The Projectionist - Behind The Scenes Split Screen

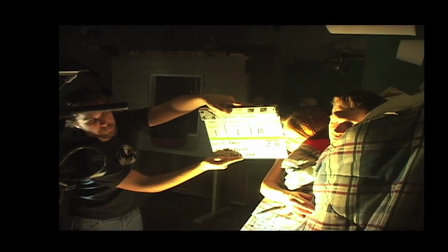0s
Hello there. Once again this is Chris Paco, writer, director of The Projectionist.
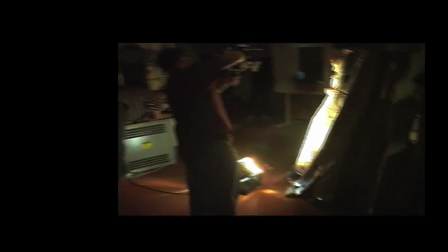6s
That's me there holding the camera.
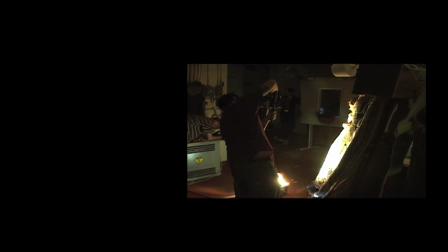11s
This is obviously the split screen version of the film.
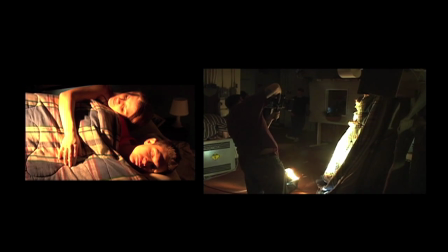16s
We shot this just to show you how things were done and also for
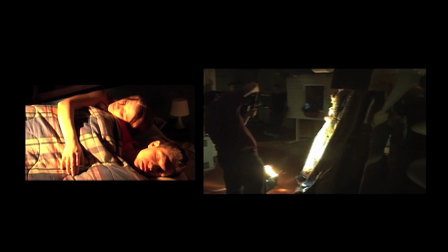21s
all the haters who think that we didn't do it in one shot just to prove we did.
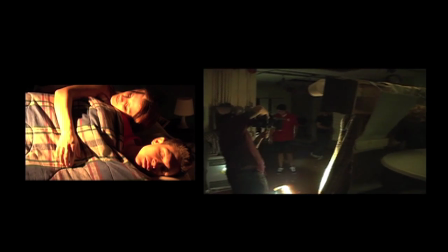28s
this is in the background there the guy in the red shirt that's Adam Carter he was the stunt hands he switched in for the
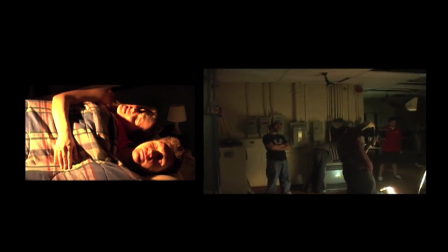34s
projectionist for some of the stuff so he could run from scene to scene
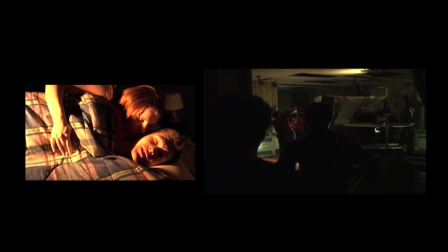43s
so you can see the two guys holding the bed up back there they're holding it so they could lean against it so it looks more like they're laying down and also if you see in the
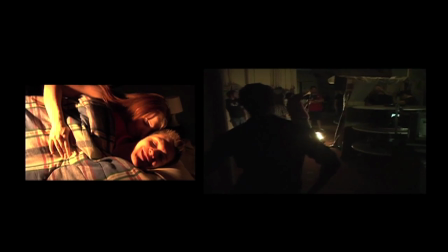51s
actual film there's the the lamp there that was screwed in and that piece of wall is being
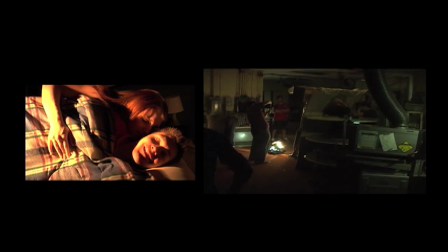58s
held up by someone so it could just get slit out of the way sick right there just kind of slides out of the way
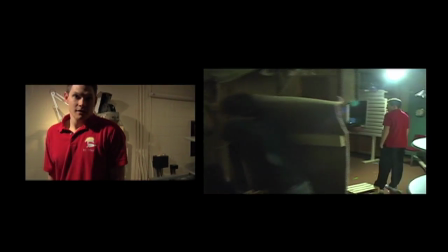65s
and yeah bed comes out move the stuff they're standing on and uh
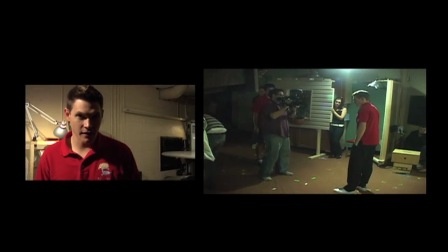70s
the person in the far right hand side leaning down looking extremely tired that's sam dan elliot
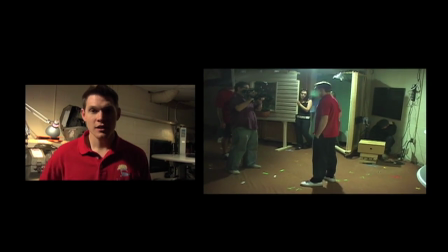76s
he did the lights for the projectionist. He's the DP.
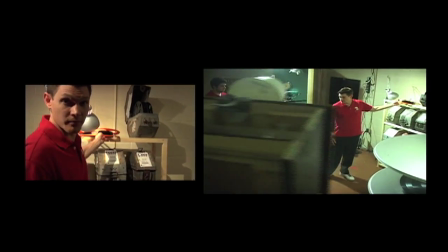80s
And one thing we didn't have, here's the bed rolling past us, was like a dimming board or anything.
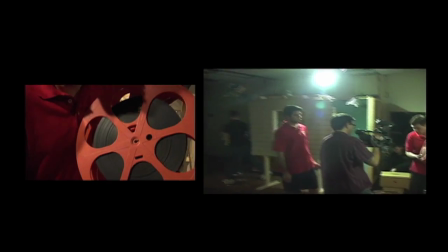87s
So when all the lights are going on and off, they're unplugging and plugging in these lights.
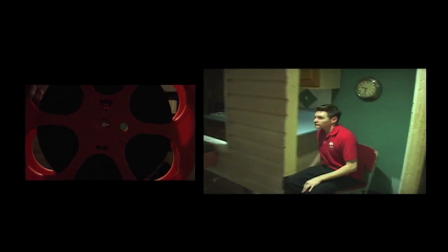94s
Like right here, he's unplugging some lights. Boom, plugs that, turns them on.
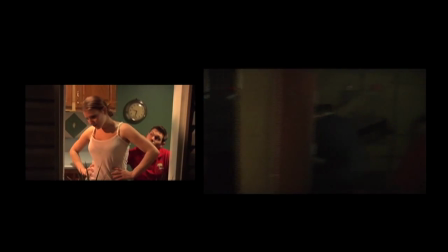101s
So while they're in their scene here, what they're doing is they're rolling the living room back in,
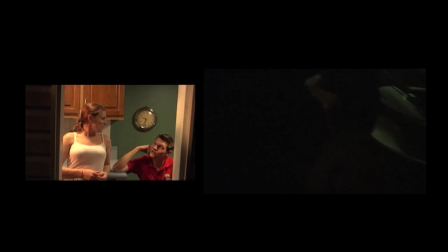106s
and they're moving this shelf across the booth. So when we pan over, we go past all those shelves, or all those film cans.
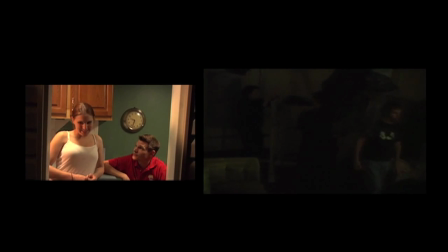116s
Just to give you a discombobulation, if you never really know where you are in the booth, because everything's moving around,
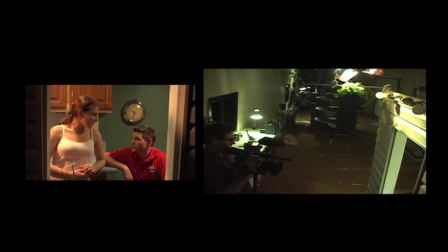122s
so you think, oh, when I turn left, I'm going to be back into this kitchen scene,
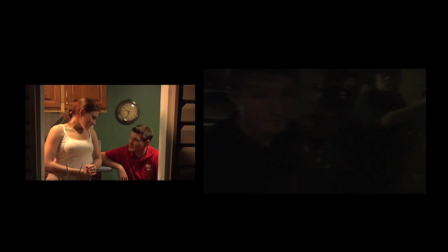127s
for instance. But next time you're in the kitchen, it's on the totally other side, and you've seen so many other things in between.
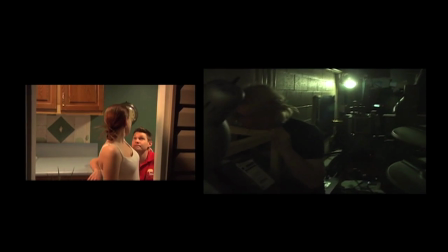133s
You don't really know where you are.
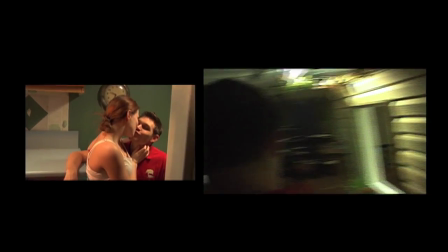139s
So here's Adam again. We use this orange reel as kind of like a transition.
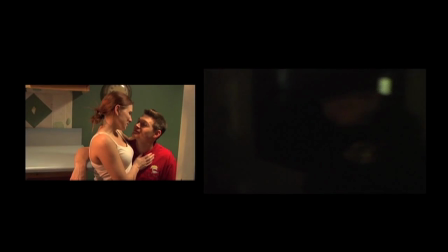146s
It passes in front. Here's Sam. See, it passes in front, and that allows us to come over here to the makeup table where Adam's hands are here.
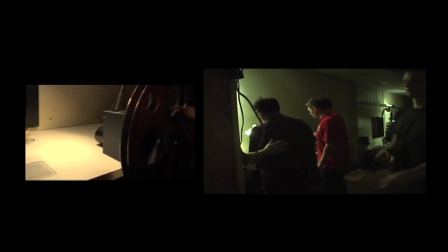158s
He's switching everything over. Wellen comes in, boom, picks it up, we follow his hands up to his face. And so while he's doing this, we are moving over this entire kitchen thing because the siding on
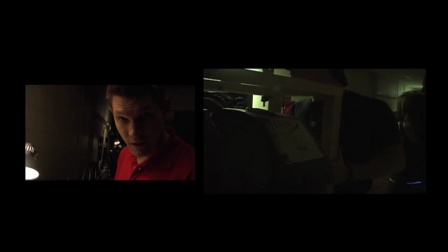174s
the other side of it is the insulation part for the bathroom when you look through it.